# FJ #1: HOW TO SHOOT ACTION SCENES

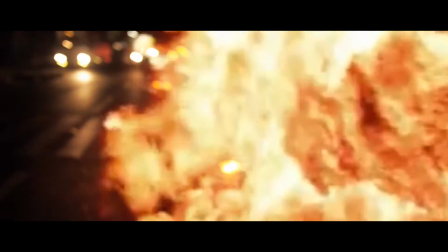[0:11]
Hello, my name is Miguel Quicho, and I'm a passionate filmmaker, and I'm here to show you how to shoot an action sequence.
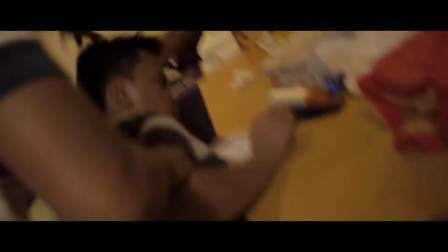[0:18]
Now, before I was able to film all these scenes, we have to go all the way back to where I began.
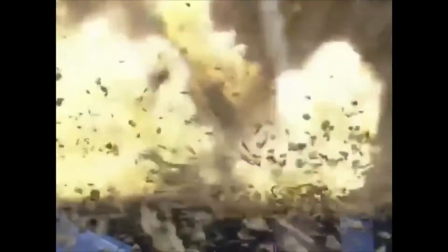[0:28] PG-13 for non-stop ninja action.
This is when I was 12 years old, when I wanted to make a James Bond ripoff.
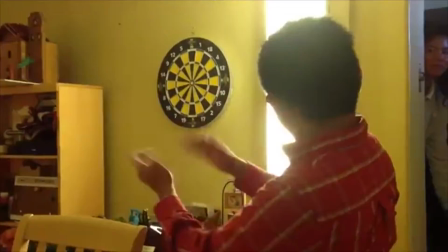[0:39]
Now let's fast forward to the fun parts. Yup, those were Nerf guns.
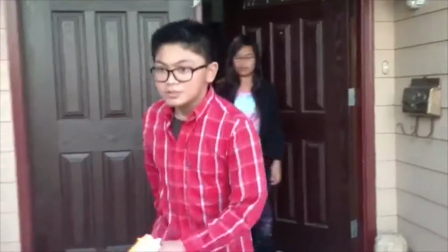[0:44]
Now let's talk about the basic stuff. Literary elements. We have our protagonist, and then our antagonist.
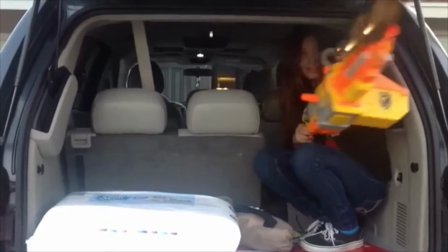[0:52]
Heroes versus villains, opposing forces, ready to rumble.
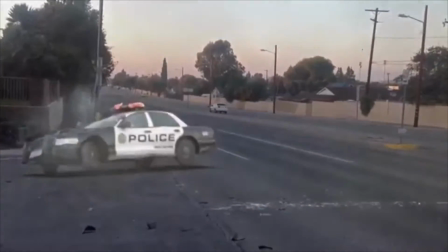[0:56]
I grew up watching action movies, and I love them, so that's why I decided to make some of my own.
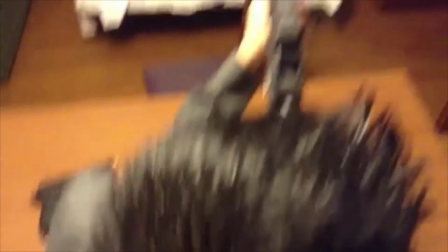[1:01]
The movie that I made here was the most generic action movie you'll ever find. It's the basic storyline.
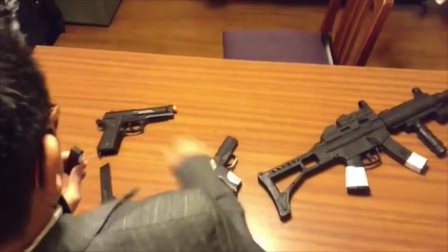[1:07]
Secret Agent Miguel Quicho versus the most wanted man of America.
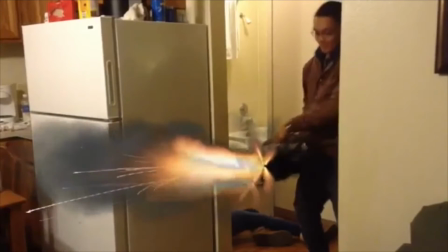[1:11]
Now this isn't the best example I could show you guys of an action scene, but I always knew from the start that I had that action instinct in me.
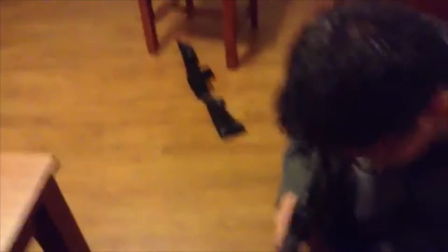[1:19]
Now this is how I set up my action scene. There's always going to be a guy who's smaller and a guy who's bigger.
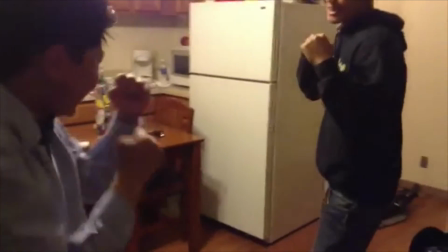[1:24]
One with vulnerabilities and one with ruthless aggression.
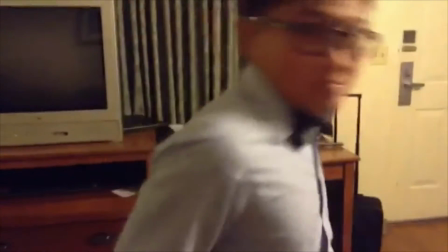[1:28]
Now the camera angles and fighting motives are completely subjective to you. You're the one who chooses who wins, who falls, who dies, and who has a better combat technique.
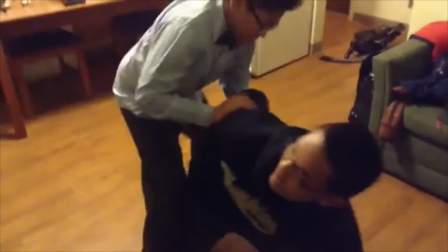[1:38]
Now I'm going to let you review this scene.
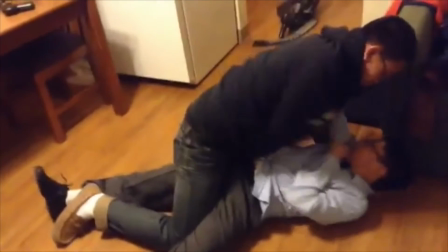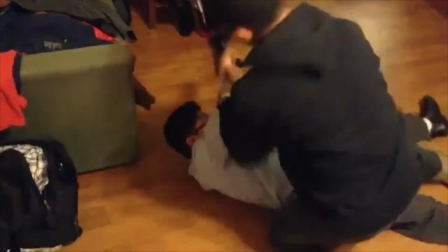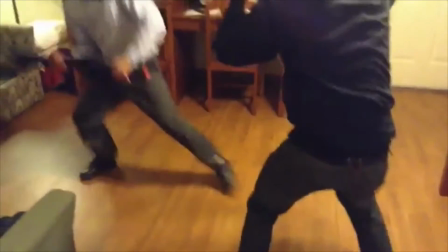[1:52]
Now this isn't too convincing, but I can assure you that you can learn from this, just like how I did.
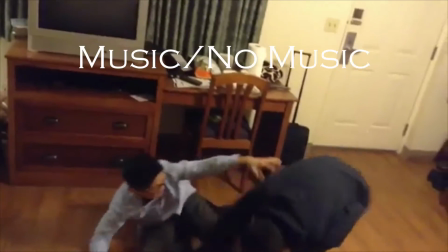[1:57]
Here are the 3 essentials: choice of music or no music, cinematography, and lastly, the performers.
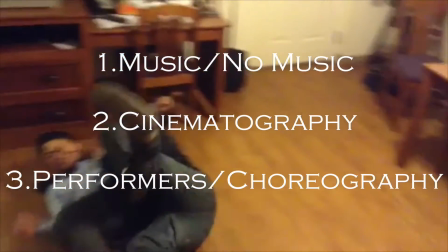[2:06]
These 3 tools push the emotional weight of the scene that grips your audience.
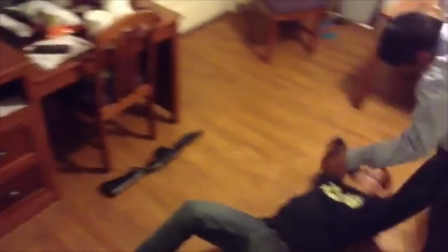[2:11]
Now obviously the score I used for this scene was too overdramatic, and sometimes you don't even need to use music.
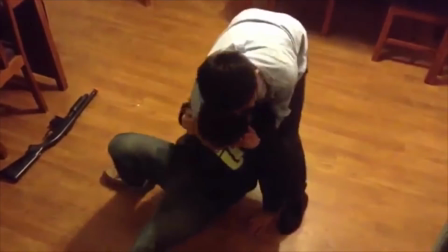[2:16]
For example, watch this scene I made.
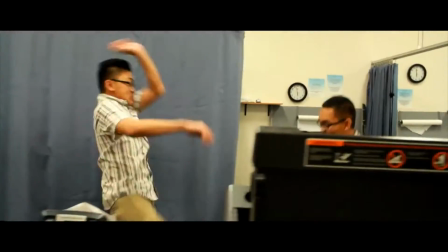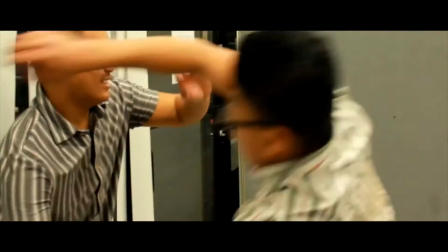[2:24]
Wow, time flew by, and you could clearly see my progress.
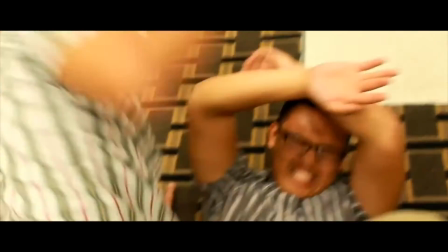[2:28]
My stylistic choice of using no music for this scene sets the visceral, awkward, and unconventional tone for the situation that these characters are in.
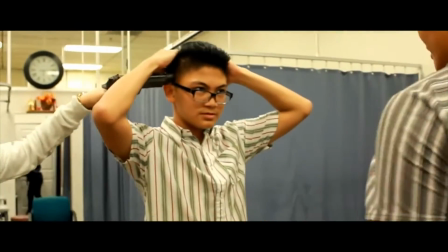[2:37]
When you over-rely on gratuitous music, you basically don't trust the scene that you made.
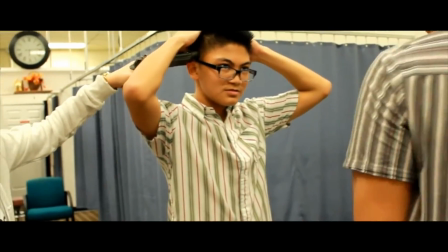[2:42]
Now I'm not saying music is a bad thing. It's definitely a good thing. It pushes the rhythm of the fight.
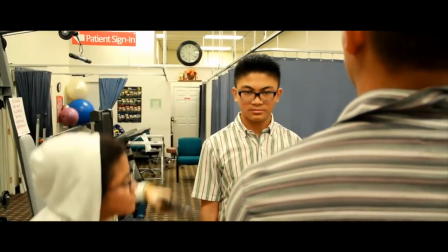[2:47]
So the use of music or no music conveys the personality of the scene. You choose, you decide.
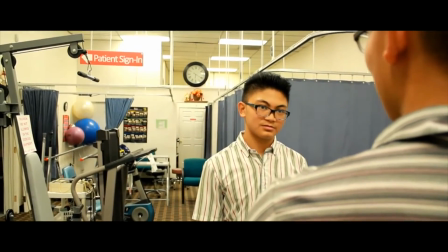[2:53]
Now let's move on to composing cinematography.
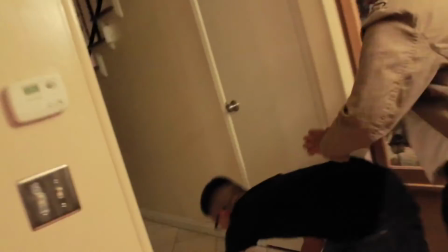[3:01]
Even more progress has been made. Most action scenes are shot in handheld or shaky cam to capture the intensity of a scene.
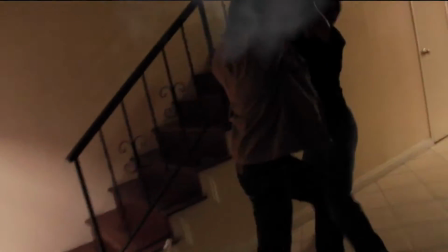[3:08]
The camera has a life of its own as it jerks with the reactions of the characters. I get punched, the camera twitches.
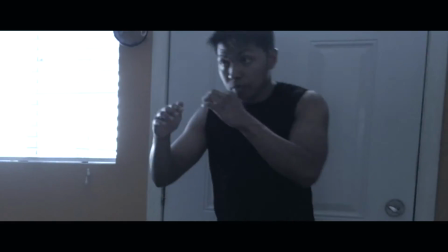[3:16]
I did the exact opposite for this scene. I locked down my camera on a tripod to get steady shots.
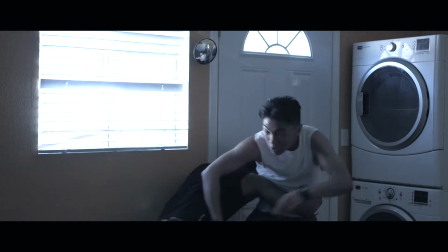[3:21]
Both of these camera perspectives change the look and feel of the scene that you want.
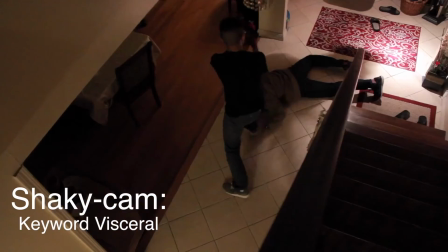[3:25]
In my eyes, the shaky cam and handheld technique captures the raw and spontaneous nature of the action sequence,
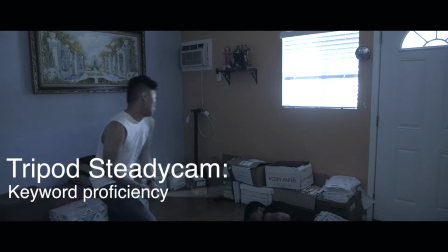[3:32]
while the tripod and steady shot technique capture the efficient and streamlined nature of the action sequence.
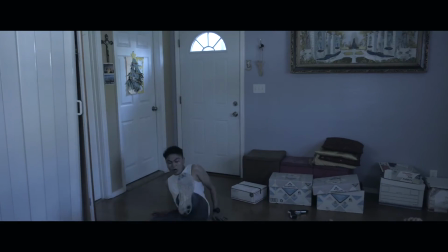[3:39]
After you got those down, you could utilize wide shots,
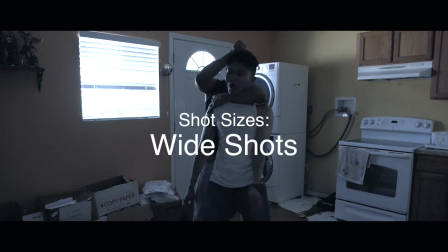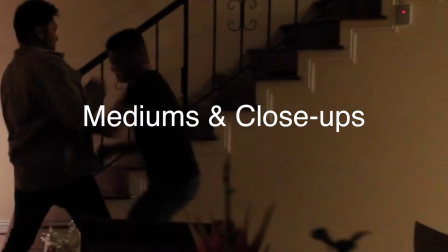[3:47]
mediums and close-ups,
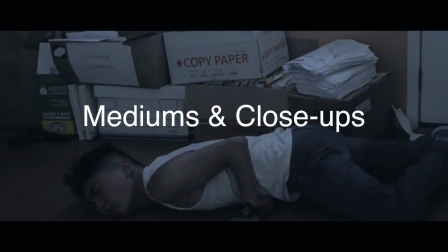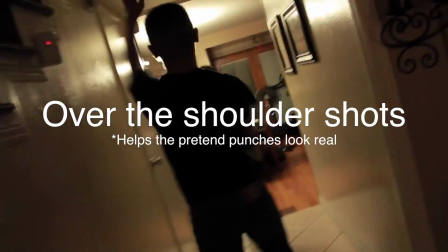[3:57]
over the shoulders, which help hide those pretended punches,
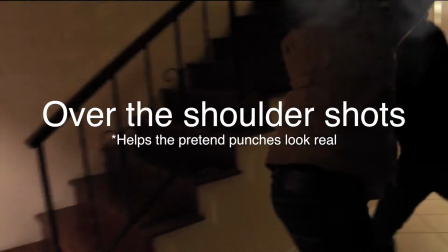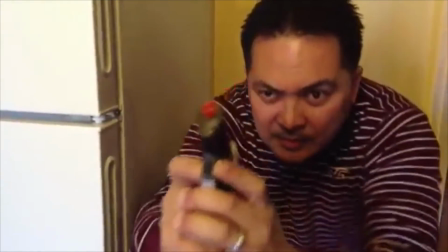[4:06]
and finally, experiment with those. You could combine tracking, zooming, panning, and tilting.
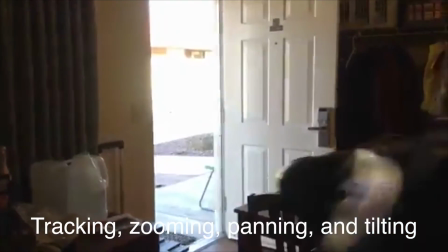[4:12]
The list goes on. And there you go. There's your badass action scene. Now you're probably wondering, how about the performers?